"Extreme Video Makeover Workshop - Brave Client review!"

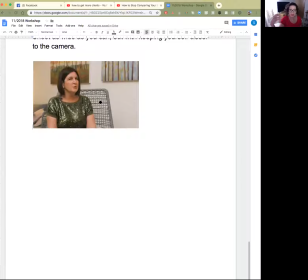Okay, so this is the shot probably I would have started out for Kylie. Now the other one looks really great, but I think for grabbing attention and making that eye contact and, you know, that facial expression, I would like to see more of her face and her expression.
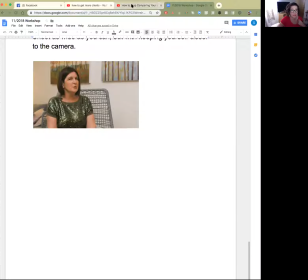And because she's really funny, you should watch her videos. She's great. Okay.
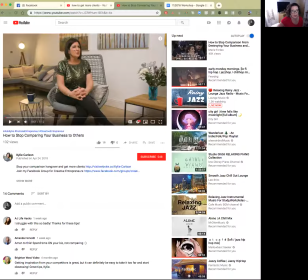So in that one, I think there's just kind of way too much going on, even though it all looks really nice. Some things that she did right is I like her top. It's, you know, a simple top, but it's got some style to it.
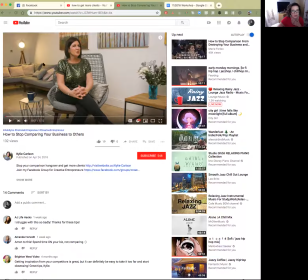And if she wanted to, you know, if you were to crop this in a little more, you could move this plant over closer to her. Sometimes when you're staging your shots, you're going to move things closer to you than feel natural in real life, because you're framing it with the camera.
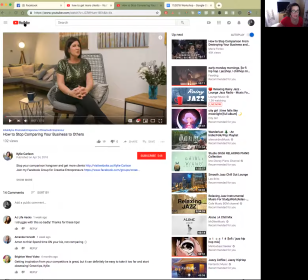So, okay, so that's one thing that I would do with her.
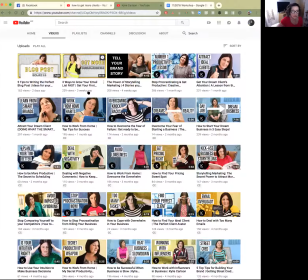And then the last one, let's go look at her channel, because I wanted to show you how, oh, interesting.
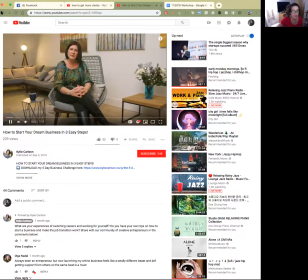Again, no, that's the same wide shot. I thought maybe she had cropped in. But see how she cropped in on that shot for her
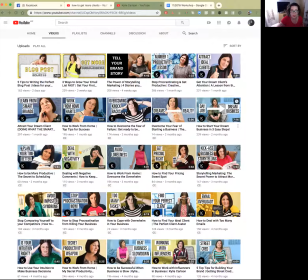thumbnail? Because she knows she's trying to get attention. You know, they're trying to get attention. I did see one.
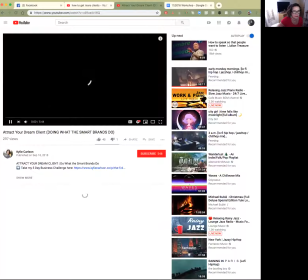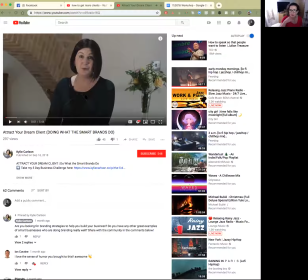Okay, here we go. This is what I like. This is a great shot. I like this one. And part of the other point I'm trying to make is what I think is happening, and I haven't reviewed all of her most current videos, but what I'm seeing happening at some other YouTube stars is they're moving away from the very,
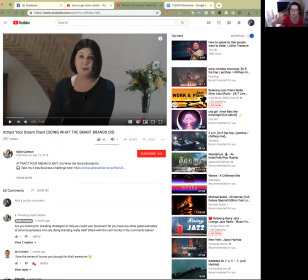you know, the kind of the talk show format, you know, that Marie Forleo really popularized, or the, you know, counselor on the beautiful, you know, the coach or counselor on the beautiful couch or in the nice setting with, you know, everything around her. We are moving away from that, and the business reasons are because people are watching more video on their phone,
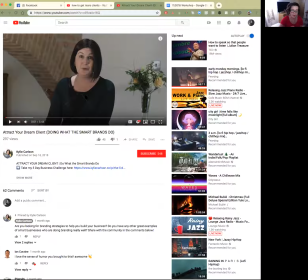and so you want to be seen really clearly on the phone and not look this big in a really beautiful environment. Does that make sense? Okay, so here she's doing that. She's simplifying her background. She's simplifying her setup quite a bit.
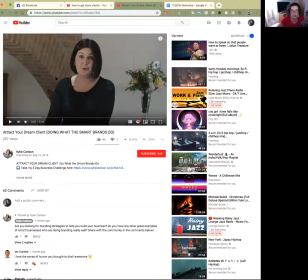In this, she didn't have to worry about, you know, the couches, the pillows on the couch behind her. Some other things she's doing right here.
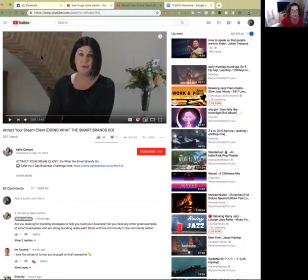This is an interesting element, this brick thing here. I might move her over just a tad. It's not growing out of the middle of her head, so kudos for that. But this could be an element that kind of, her face is maybe over more this way.
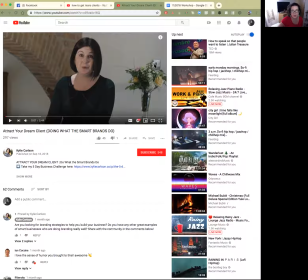And then she may have even been able to, you know, move that over to cover the switch on the wall. But those are, you know, minor points. There is some light. Now, kudos, she's got some light going on, so awesome.
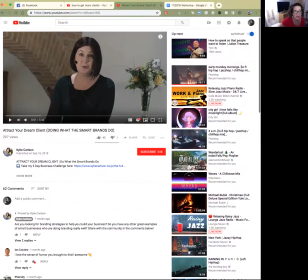And it is catching her eye, so that's great. But there is a funky shadow. And so I'd like to see a light source coming from this direction, maybe, you know, if that was possible. She had a box light. So at any rate, but it's all great.
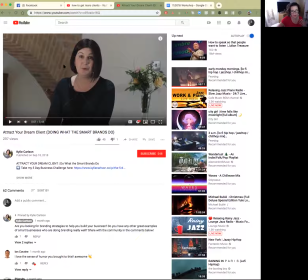I mean, she did a great job. So again, all my criticism is not negative, it's constructive. I love her top, and look at and she has mic'd herself in an interesting way. She's put it kind of behind her, it's running up the back. And that's one way to think about it too.
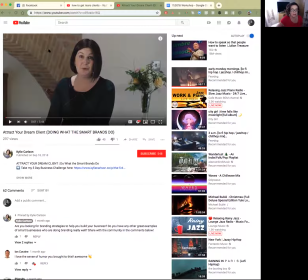Okay. So those are my suggestions for this one. Move her head over just a tad, and this element is actually a nice, interesting one that you don't often see. So I do like that piece of it. Alrighty, and the flowers are better than just a blank wall with a switch on it.